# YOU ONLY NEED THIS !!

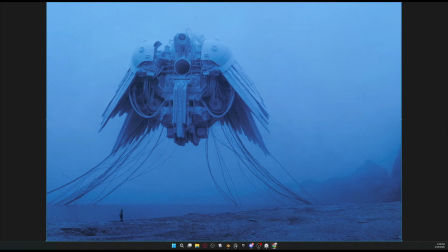(0:00)
So if you're trying to make this kind of fog in your scene and you're unable to, or your fog is not looking good for some random reason in Blender, this is the right tutorial for you.
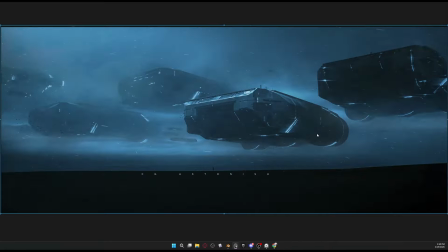(0:09)
I will teach you how I created this render or this render, and I will explain you how you can use the fog in the right way. The amazing part is it's really not that hard and it's not that complicated.
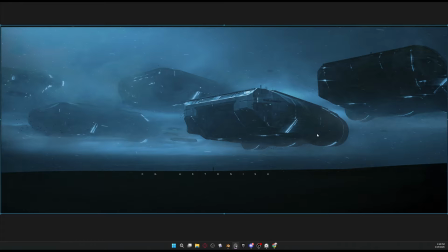(0:22)
You don't need to download anything. You don't need to use any shader, like complex shader, or need to create something. It's just a one node, and you just need to understand how to use this. And also at the end of the video, I will share some of the really important bonus tips.
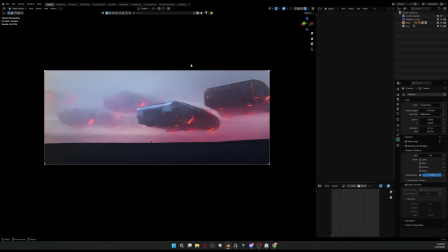(0:37)
First of all, let's go to this. Now, just to be clear, I did some Photoshop and I changed the colors of this.
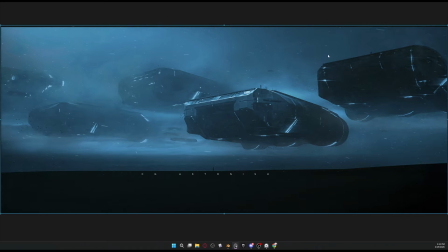(0:45)
So in this render it's blue tint, but overall the scene, the lighting, the render, everything is the same thing.
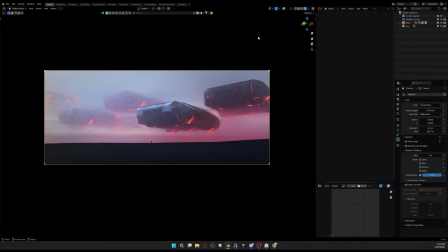(0:53)
I just changed the colors, color grading, and that's it.
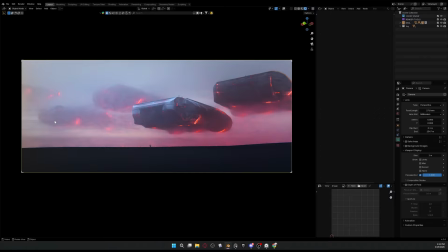(0:57)
So you can see the depth the fog is creating to order to understand more clearly how much the fog is playing the role.
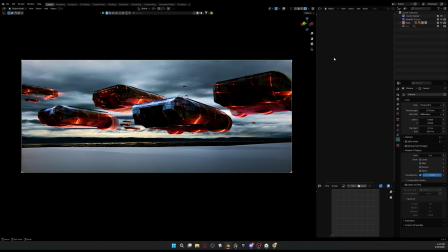(1:06)
I'm going to hide the fog so you can clearly see that how much the fog is creating the atmosphere and the mood which we want to give. And it's really playing a role. It's like a really big hack you can use to level up your stuff.
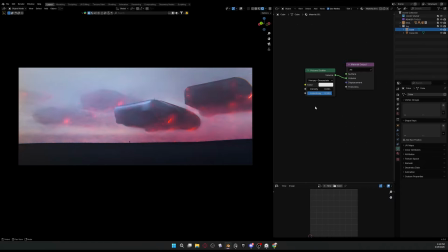(1:24)
So this is the one node I'm using for this whole setup, and for even that render I did, this is the same setup.
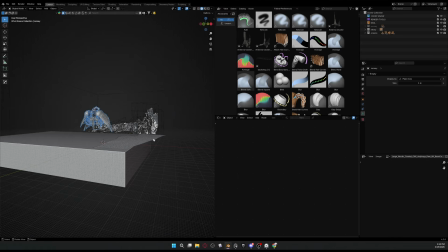(1:31)
I can show you right now. If I go to this and this is the scene, and if I select this,
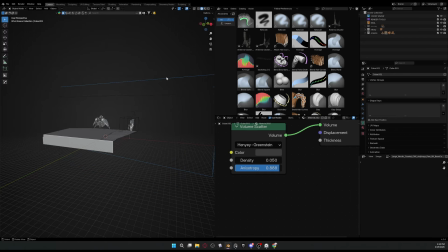(1:38)
0.8 same volume, 0.8 same volume, and I can show you.
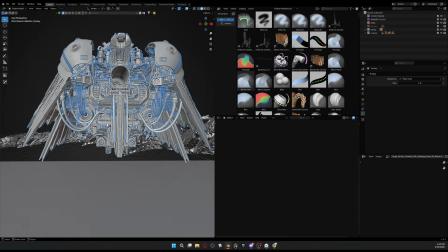(1:43)
This is the model, and this is the scene.
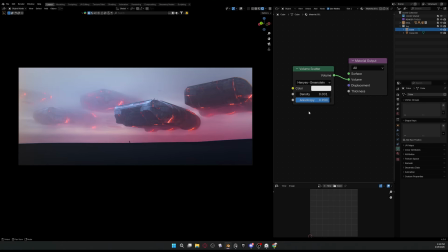(1:47)
So same values, nothing special, because my models are mostly, my renders are like based on the big scale shots. So yeah. So what exactly you need to understand is anisotropy.
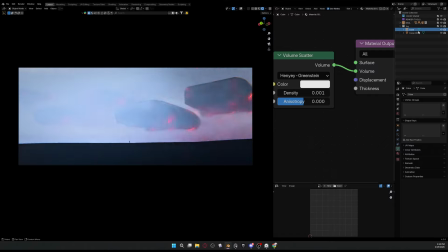(2:00)
By default is 0, and if I put this 0, you can understand, you can see the difference what's happening right now. And this is not what you want, and that's what's actually happened when you're playing with it. You just try to play with density mostly and end up not getting good shots.
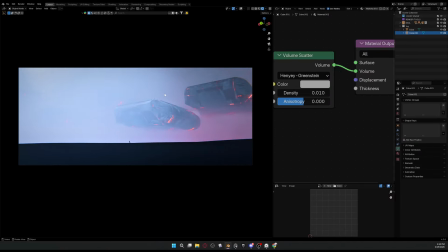(2:18)
And what this is happening right now, it's light bleeding, and in a real fog that's not what happened, and that's what kills your renders. That's not look good. So I just need to put this 0.9 and another one too,
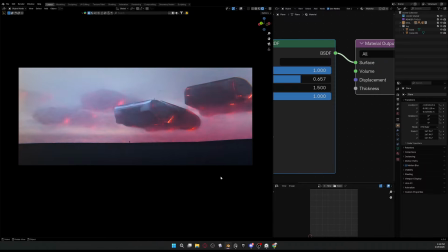(2:38)
0.9, and boom. Now you can see it's like clearly looking really good.
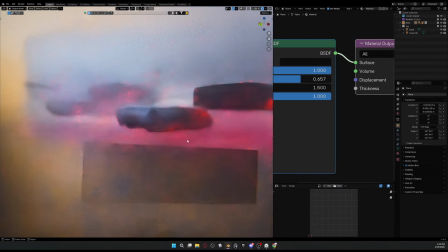(2:44)
Now other trick I'm using right now, you see there's like 2 cubes I'm right now using.
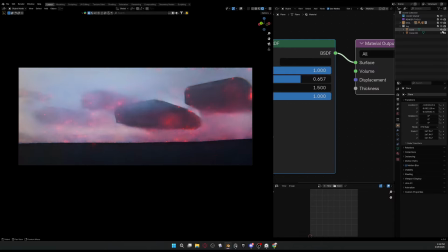(2:50)
Why I'm using 2 fog cubes is, let me explain to you. So this one, if I hide both, so this one is the front fog, which is like covering up the camera area and giving us a little bit depth, a little bit haze, because camera is still far away from the shot,
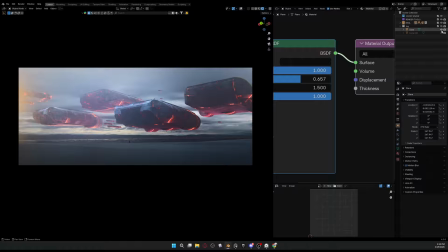(3:07)
don't forget this. And so we need some little bit haze in the scene.
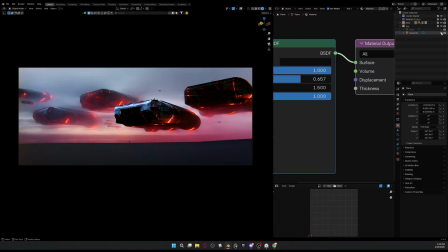(3:12)
It will be weird if just this scene is coming up. It looks like they are coming out from some dimension or some wall or something. So the backside, what it's doing, it's just creating that haze and a little bit more thicker, so you can't see actually the background.
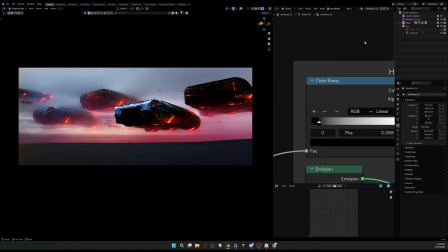(3:31)
There is a plane also in the background, so it just fills the gap, you can see. And that HDR is like, this fog is like more thick, so it's just like covering up this area.
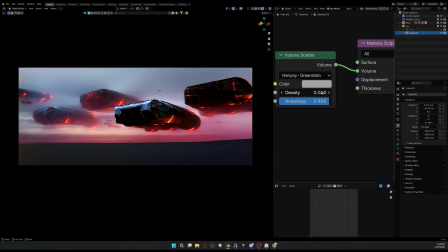(3:42)
And the values for this is this 0.9, 0.1, and for this one is
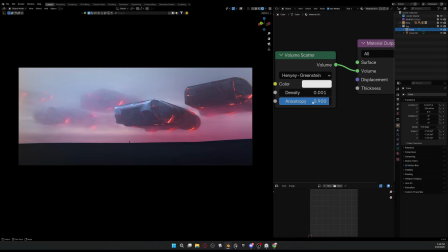(3:51)
0.001, and 0.9 for both anisotropy, because we don't need to change it. Light works in the same way. So that's how I created this scene, and exactly same rules apply for the other shot I created.